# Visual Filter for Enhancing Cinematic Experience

Hi, my name is Anirukh Srinivasan. I'm an artist and a motion designer. As part of my thesis project I've put together this animation. My thesis project is about making cinematic experience better with the use of a visual filter that communicates emotion context and sound based on a scene.
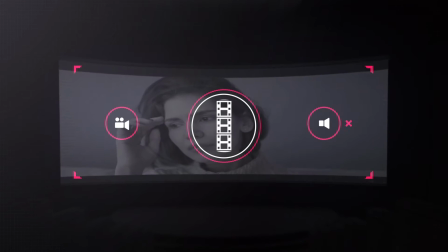Imagine watching your favorite film without sound. How monotonous do you think that would be even with closed captions?
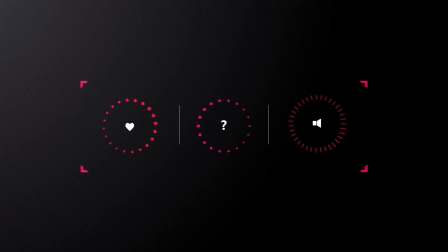So here's how we solve the problem by introducing a visual filter that can serve as an alternative to audio.
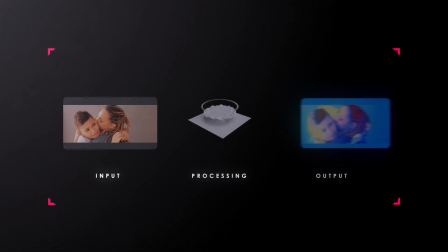The system visualizes emotion, context and sound. The deconstruction of the video shows how a layered approach can be used to communicate all three attributes in a scene.
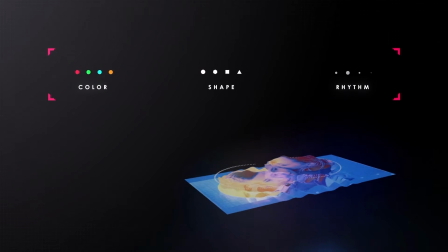The system will harness mood meters, change in shape and rhythm of beat.
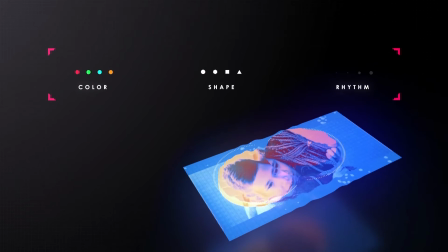The bottom most layer provides context, the one in the middle is for emotions and the last one is driven by audio waveforms.
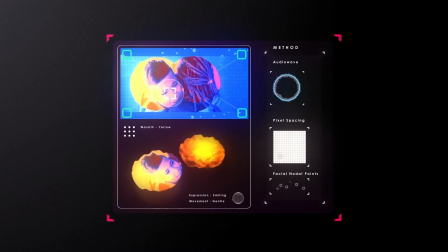In order to visualize emotion and context, the system studies facial expressions, camera movements, and analyzes the audio waveforms in conjunction with the script.
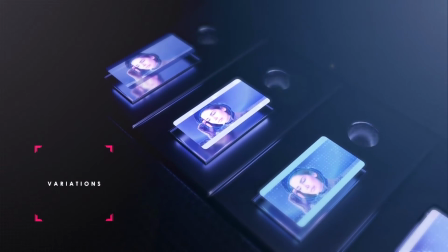It is always good to have a wide range of possibilities to communicate a scene visually since there is so much room for subjectivity.
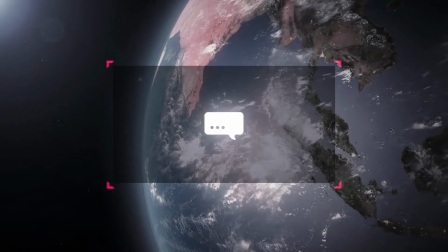Creating a unified visual language itself is a big design challenge,
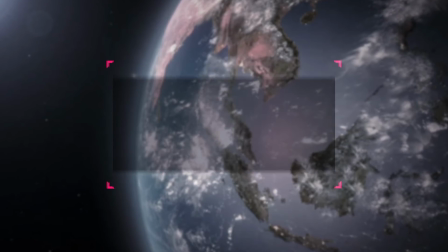and further complexity arises as each region or language would require a unique system.
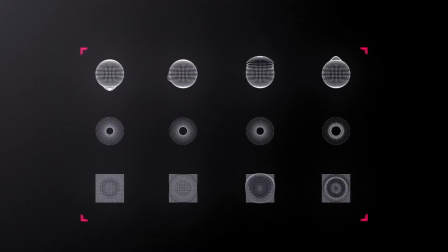Some of my earlier explorations included 3D assets that described intensity levels in the scene, which are no different from the ones that you saw earlier in 2D. Having different representations of the exact same visual system can help us incorporate the visual language in so many different applications.
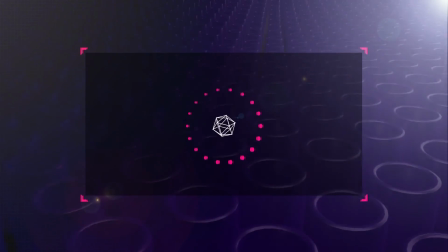The extension of this technology leverages artificial intelligence to provide real-time feedback and visual cues.
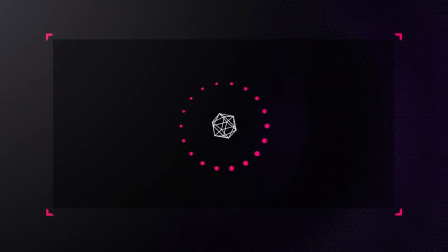I strongly believe that in the near future this visual filter can be used
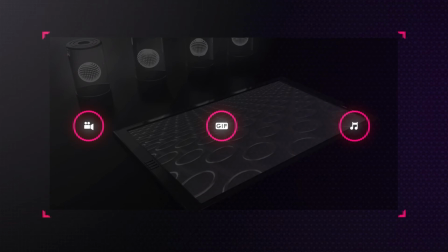to enhance cinematic experience not just for movies but for any recorded content.
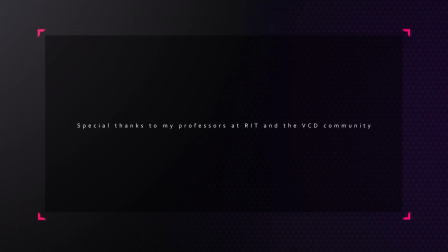I would like to thank the VCD community and my professors at RIT for giving me this beautiful opportunity to showcase my work.
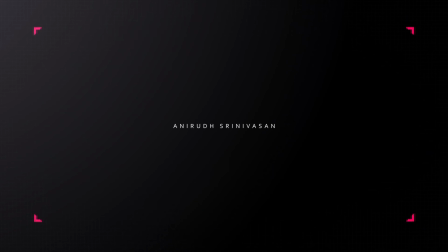Thank you so much for watching this video.